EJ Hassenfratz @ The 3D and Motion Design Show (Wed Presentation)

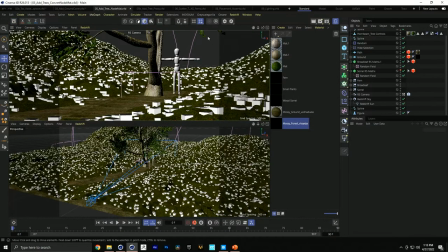28:54 And then at this point,
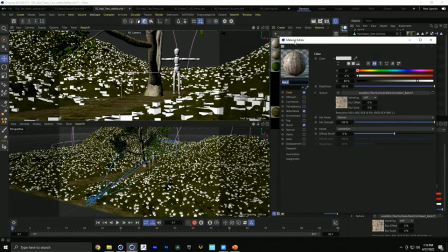28:58 when you bring in your tree, they have just your standard C4D materials applied to it.
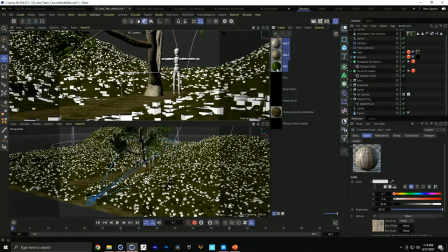29:04 So you actually need to convert these to Redshift. And the way to do that is super easy. All you need to do is go to Redshift, Materials, Tools, and go to Convert and Replace Materials.
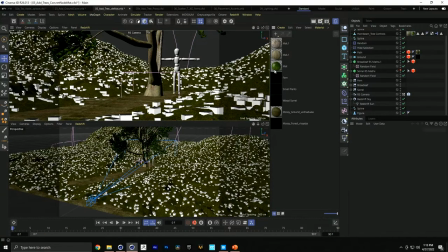29:19 And then what this just did was, in a click of a button, converted those to Redshift materials.
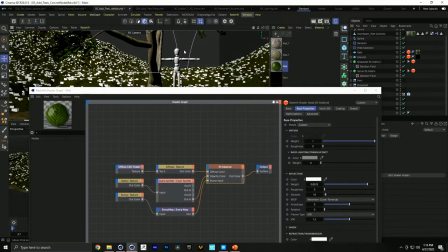29:27 And the only thing you need to do at this point is, let me just choose these,
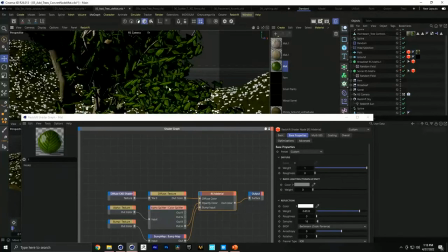29:34 like get a little view here with all these leaves, and then go and fire up the Redshift render view.
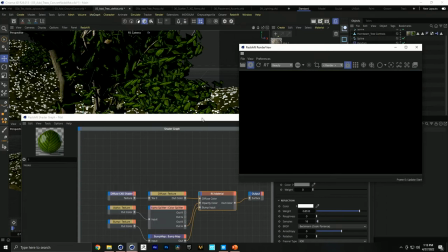29:42 The one thing that is great about Redshift materials is that it has this thing called
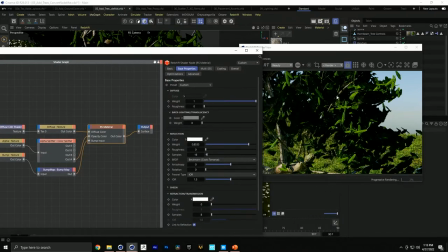29:50 translucency. And you can see in the shadows of these leaves, they're super dark. Now, we all know if you look at a leaf, there's a lot of light passing through and scattering through the other side. And that's exactly what this backlighting translucency can help with.
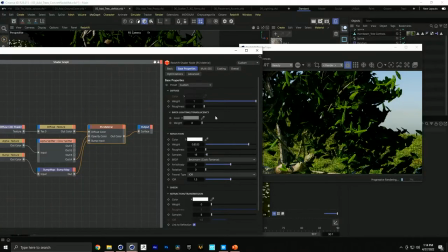30:06 It can create that effect of like a very thin sheet of paper and the light going through it and being illuminated. And all we need to do to get that is, you can see my actual leaf material is in this diffuse shader that's getting pumped into this diffuse texture node.
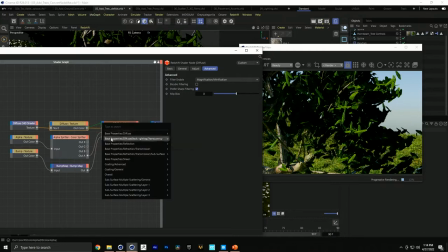30:23 All I need to do is I can reuse that texture and put this into the translucency color. And you're not going to see anything happen. Once I go to the Redshift material node, right now there's no weight to it, but pay attention to all these dark areas.
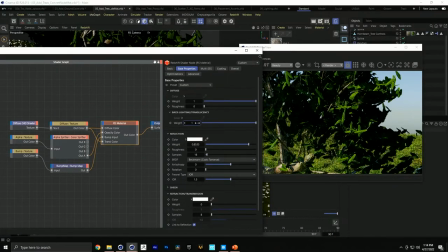30:39 If I crank this up to 1, see how that brightens everything up? We got a little bit of that translucency going through, and this looks much more realistic. So when you're dealing with leaves and plants and stuff like that, you want to have some of this translucency. Otherwise, it's going to look kind of cruddy and like muddy,
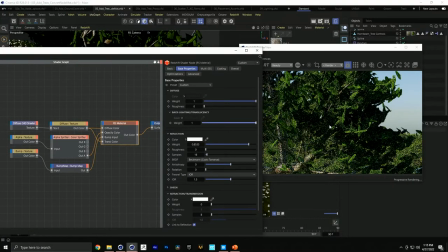30:59 because you should have that kind of like translucency passing through there.
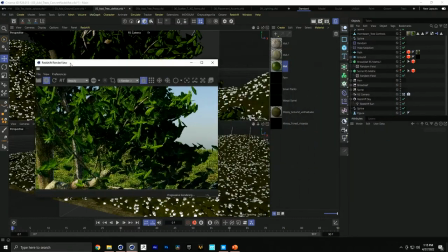31:04 So that's the only change I needed to do with all these materials.
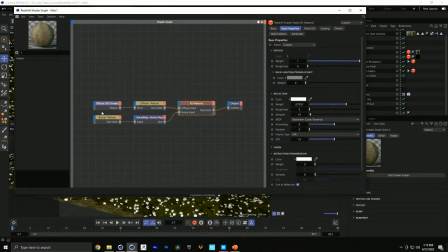31:07 These other materials for the bark, they already have like your bump map added and all that stuff, so you don't even need to touch those.
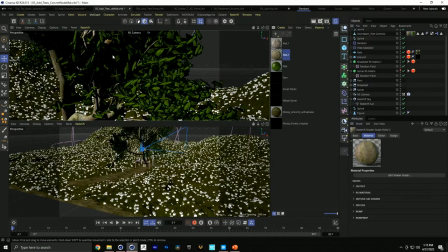31:15 And then at this point,
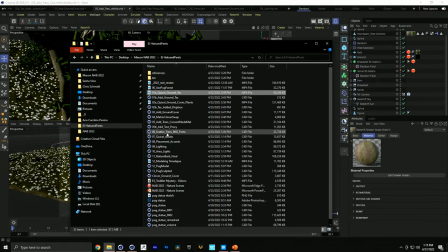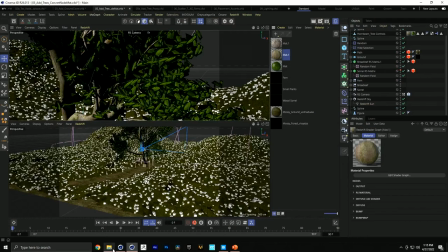31:23 whoop, that opened in R25. Don't want to do that. Yes.
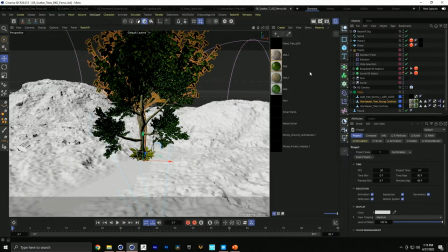31:32 So here are my trees. They already got converted, so I got a...
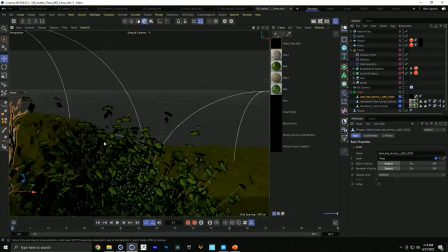31:39 I got this dead tree right here from Quixel, because again, not all trees in a forest are going to be nice and new.
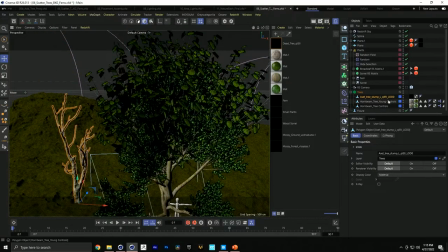31:48 There are going to be some dead ones there. And then I got this little baby tree, and then a big tree with a lot of branches.
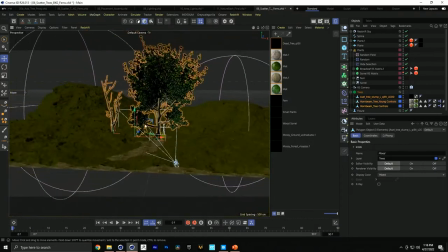31:57 And now what I can do with all these trees, I'm going to just move these down below my scene here. What I can do with all of these is scatter all three of these different trees throughout this scene to really start filling it up.
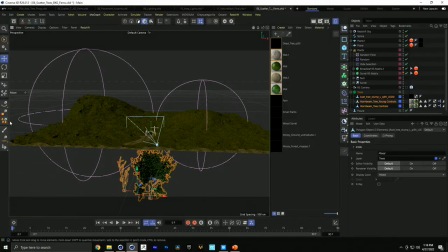32:10 And the way you can do that is using what's called the scatter placement tool. This was added in S24, and it's super cool. I actually still know a lot of people that don't know about this, or they've never used it before, and it's been there for a year now.
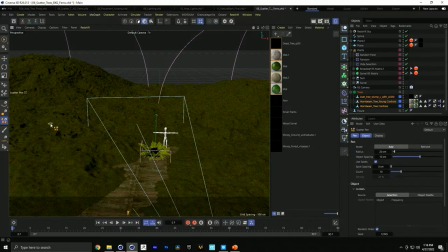32:24 But how it works is I can click the scatter tool, and you can see there's this little circle. And what I can do is, right now I can say, okay, whatever objects I have selected, I'm going to load that up into my scatter brush.
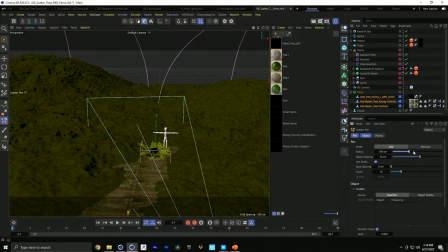32:39 And then what I can do at this point is up this radius, and that's, see how that sphere got bigger? And I can go in, and you can see how this is kind of, if I click and drag, I can start scattering all these trees throughout the scene.
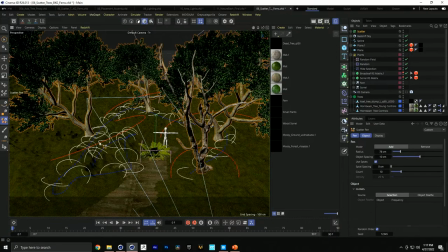32:55 You can see how they're aligning to the angle or the normals of the surface. You don't want that.